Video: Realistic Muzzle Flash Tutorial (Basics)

doesn't really matter what program you do this in. I'm just using After Effects because it's awesome.
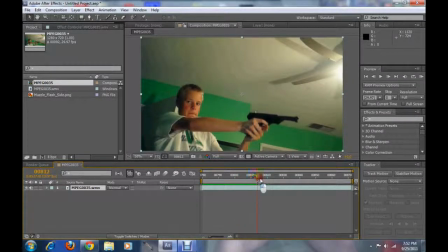You can do this in pretty much any program. It's a little different steps. After Effects just makes it easy. And here I just have me shooting a gun. It's not a gas blowback air pistol or whatever, just a regular BB gun.
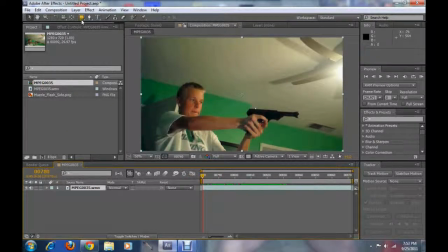So I'm not going to do any of the slide stuff. I'm just going to show you how to do the muzzle flash and make it look realistic.
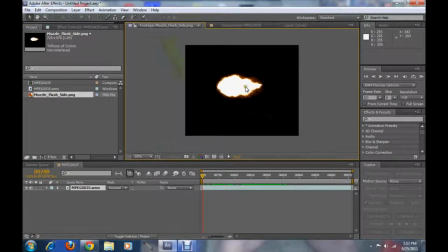So what I have is this just a regular muzzle flash picture I got off Google. You can use stuff from Action Essentials Video Copilot Pack, but that stuff costs money, but it's a little better because it has, it's actually real muzzle flashes.
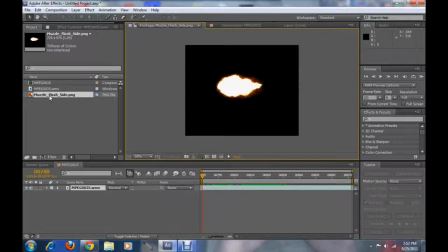It has smoke. It's actually a video clip, not just a picture. But I'm just going to use that for now.
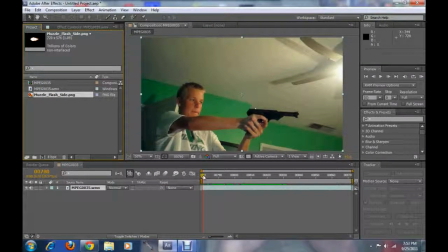And so what I'm going to do is I'm going to find the frame right before the pistol goes up. So right there. And I'm going to drag this muzzle flash right on top.
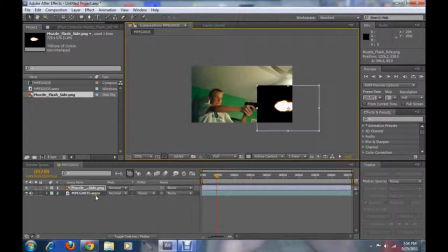And it's, as you can see, it's got black around the edges. So what we'll do to fix that is on the transfer mode, go to screen. And that gets rid of the black for you. Just position it, scale it up a bit, wider.
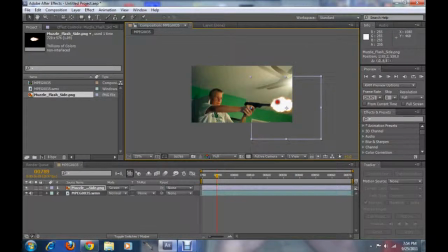The muzzle flash you want to be about the same size as the pistol, maybe a little bit bigger. And we'll rotate that just a tad so it's angled with the gun properly. Maybe a little bit too much rotate, we'll do two. Alright.
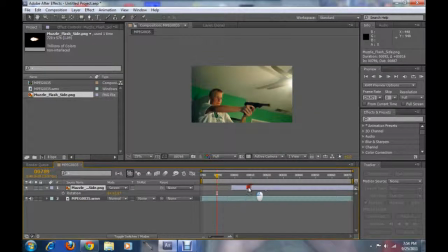So once we got that, we want to bring the in and out points together. So actually just drag it and then drag it for one frame long.
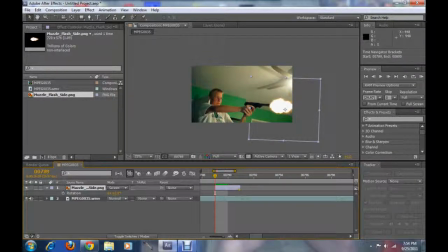Just one frame, that's all you need, because that's all a muzzle flash really is. One frame. So we got boom, one frame. See? Just like that. Easy as pie. Okay. Now for the realism part of this, because you need environmental interaction, because when you shoot a gun off,
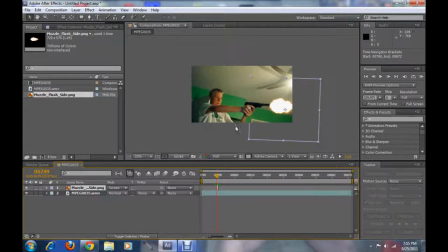it glows. It's because there's actually fire coming out of the barrel, usually. So what you want to do is you want to come down here to your main comp, your main video clip, and press Control D to duplicate.
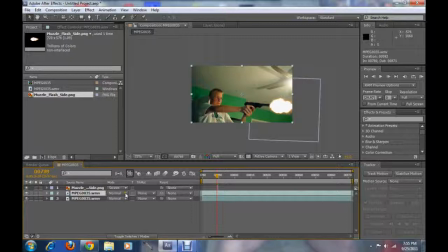And then, since you duplicated it, you get this new one, and on the transfer mode, set it to add.
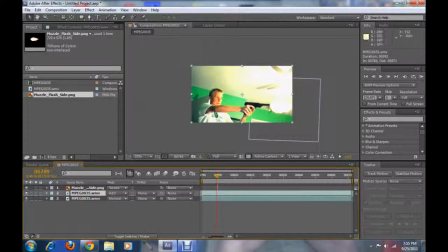And that makes it really bright, which is nice because we like bright things, don't we? And what you're going to want to do is mask out the areas that would be affected by the light.
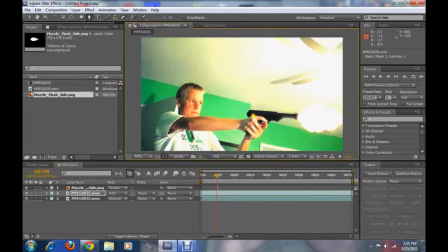So probably my hand would be right about here.
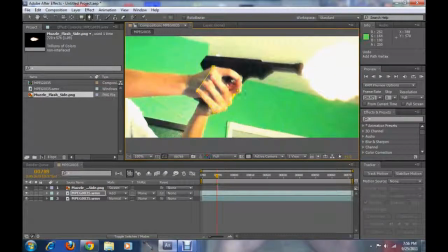Hold on. Gotta zoom in. My hand would probably be affected because it's right in front of it.
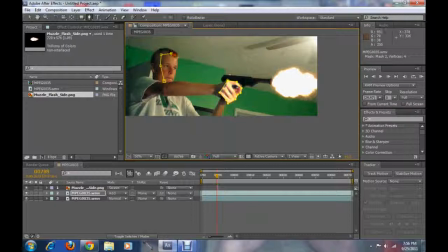My face would be, it's already kind of glowing because I had a light on me. My face would be affected by this light,
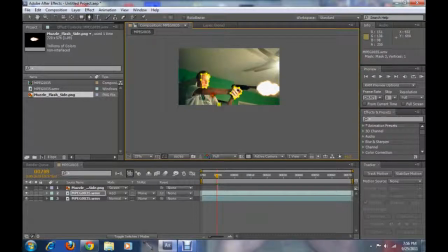as well as my body here, actually, because I'm standing broad-faced. So just do that, and then you're going to want to take, where is it, an elliptical mask,
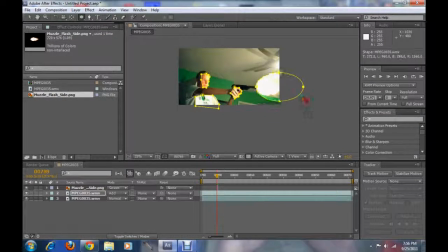and do one right at the muzzle flash. You want it kind of big because it's going to be casting a shadow. And the way I'm moving it is you hold spacebar and you can just drag it around while keeping the shape. So you want to do it like right there.
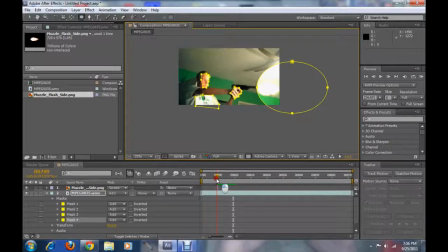And I don't want to play it, but alright, so you do it like right there.